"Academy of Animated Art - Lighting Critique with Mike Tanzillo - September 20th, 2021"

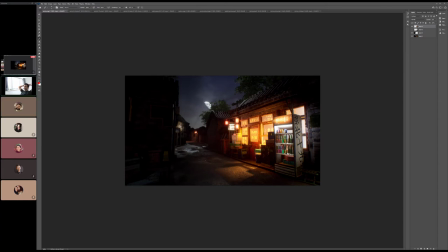(11:17)
i think i think it would be a big thing to like yeah because it seems to me that it's all about this shop like this shop is our main character's place of work or like where they live and you know like or whatever where everything else just kind of feels secondary to that so i would i would do what i can to really kind of focus it in there on the foreground um i would
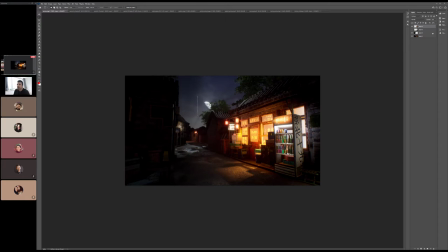(11:36)
add a little bit of a glow around or like when you're seeing the trees with this with the moon directly behind it you'd see a little bit more of like almost
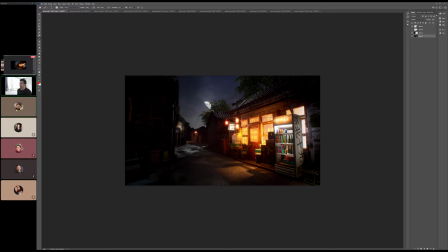(11:49)
like a light wrap kind of a thing from the brightness of the moon around that i would i would add that if you could um just yeah just make make the moon area slightly
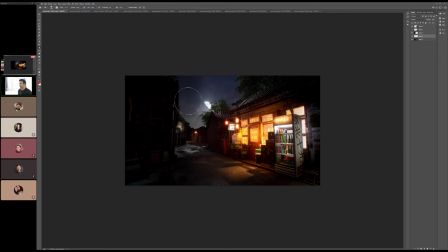(12:07)
i mean that we've lost the detail in the moon but but something a little bit brighter while we maintain some of that stuff just to like kind of make it kind of halo-y glowy goodness back there um because that kind of falls in line with drawing the eye down this way okay
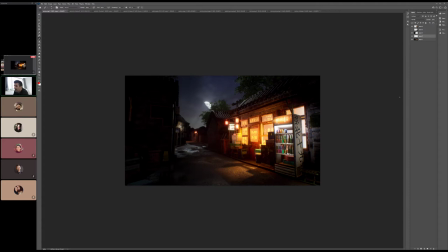(12:25)
but i think i think yeah i think that those would be my main things would really pull the eye forward a little bit okay and then and um trying to think if there's a way and then yeah because once we get more detail in here that'll really help yeah because we get some kind of warmth in there
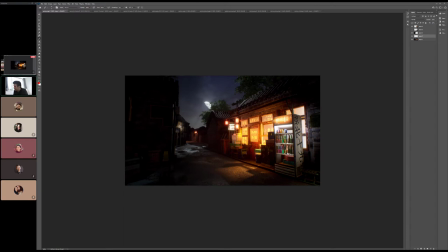(12:43)
yeah that should work because that'll that'll make them layer because it almost it almost right now feels like the image ends like here because there's really nothing in this this area to really um that really is giving
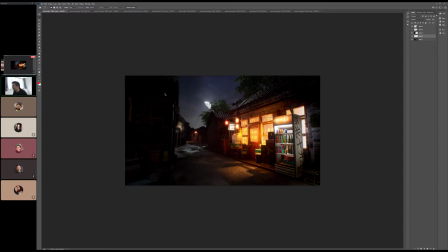(12:58)
us too much so so by having some warm light bounce in there i think that could really help okay yeah i mean i don't mean to sound like underwhelmed i just i feel it almost feels like cheating like this didn't take me that long to do and i get that like I have a better understanding of lighting than when I started the program,
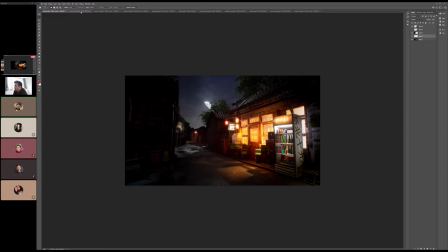(13:16)
but I feel like I got away with something for how little work I put into this because it's like I'm not waiting for preview renders and I'm not waiting for all this stuff. It's just like, yeah, it's just weird. It's a weird feeling. That's the main benefit of all this, so I think you're okay.
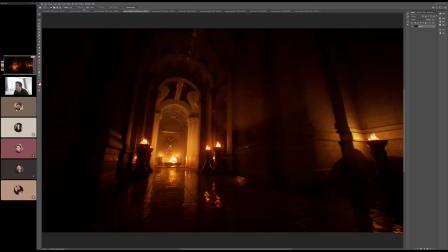(13:36)
look at your other your other shot here the other so this is so i had a question about this so these two this one are these
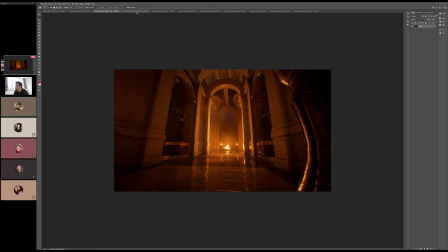(13:43)
different levels are the same level but just like different lighting or so this is the same room there's two cameras here and they're each at the other
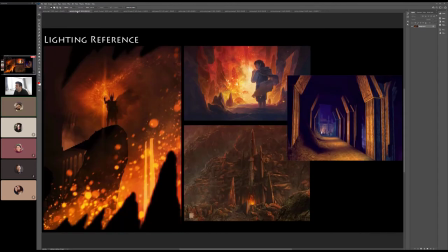(13:51)
they're each at the opposite end of the hallway and so what i'm trying to replicate is is that
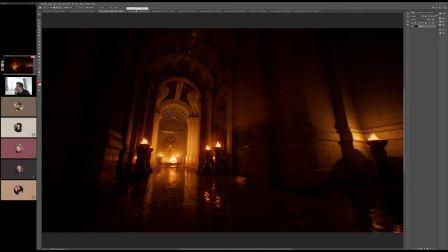(13:58)
inevitably inevitably i want to be able to move a camera around this room
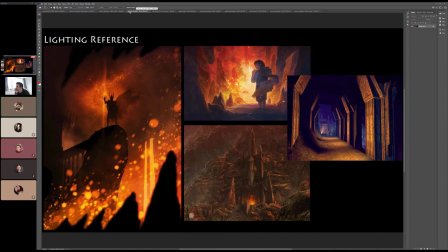(14:02)
and then it look good from any direction um and then eventually you walk through like a doorway and then it kind
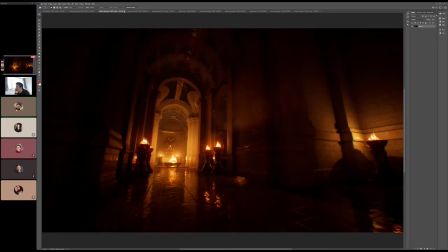(14:14)
of spills into like a room that's got a couple windows and then beyond that there is a like a cathedral almost with all tons of windows and
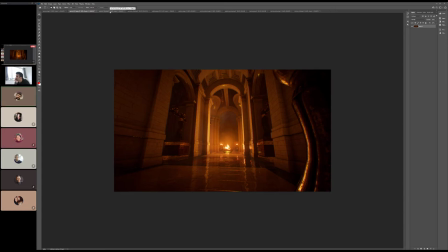(14:22)
statues and all kinds of stuff and so like this is kind of my struggle with this one was there are no windows so your only light sources are these flames and it's like okay great so I put lights in the flames now my only level of creativity I felt like was like
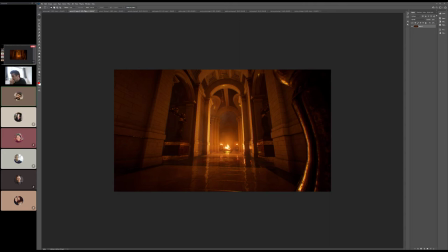(14:41)
well I adjusted this one a little warmer than the other right I mean yeah that's and I feel like that's my struggle with when I talk to people who are in the gaming industry it's like oh yeah like you put your light it just feels like everything in tutorials and everything it's like yeah we put the lights where there's
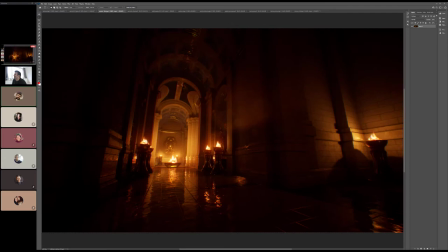(14:57)
lights and it's like well that's not crazy creative i guess the the one thing i'll say about these two images
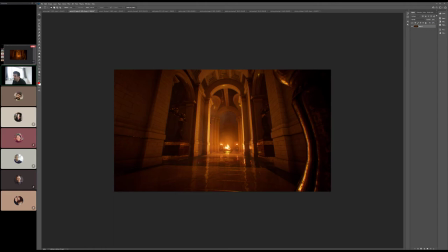(15:05)
is like they like this this one feels i i like this one
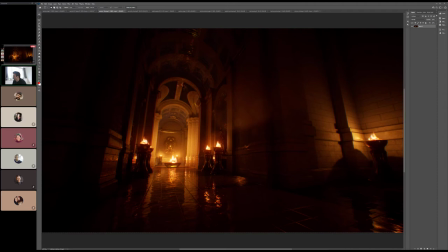(15:09)
a lot better with all like these darker richer tones yeah one of the big things about it too is like we're getting darkness around the outside of the base of these uh the fire basin things um where where in this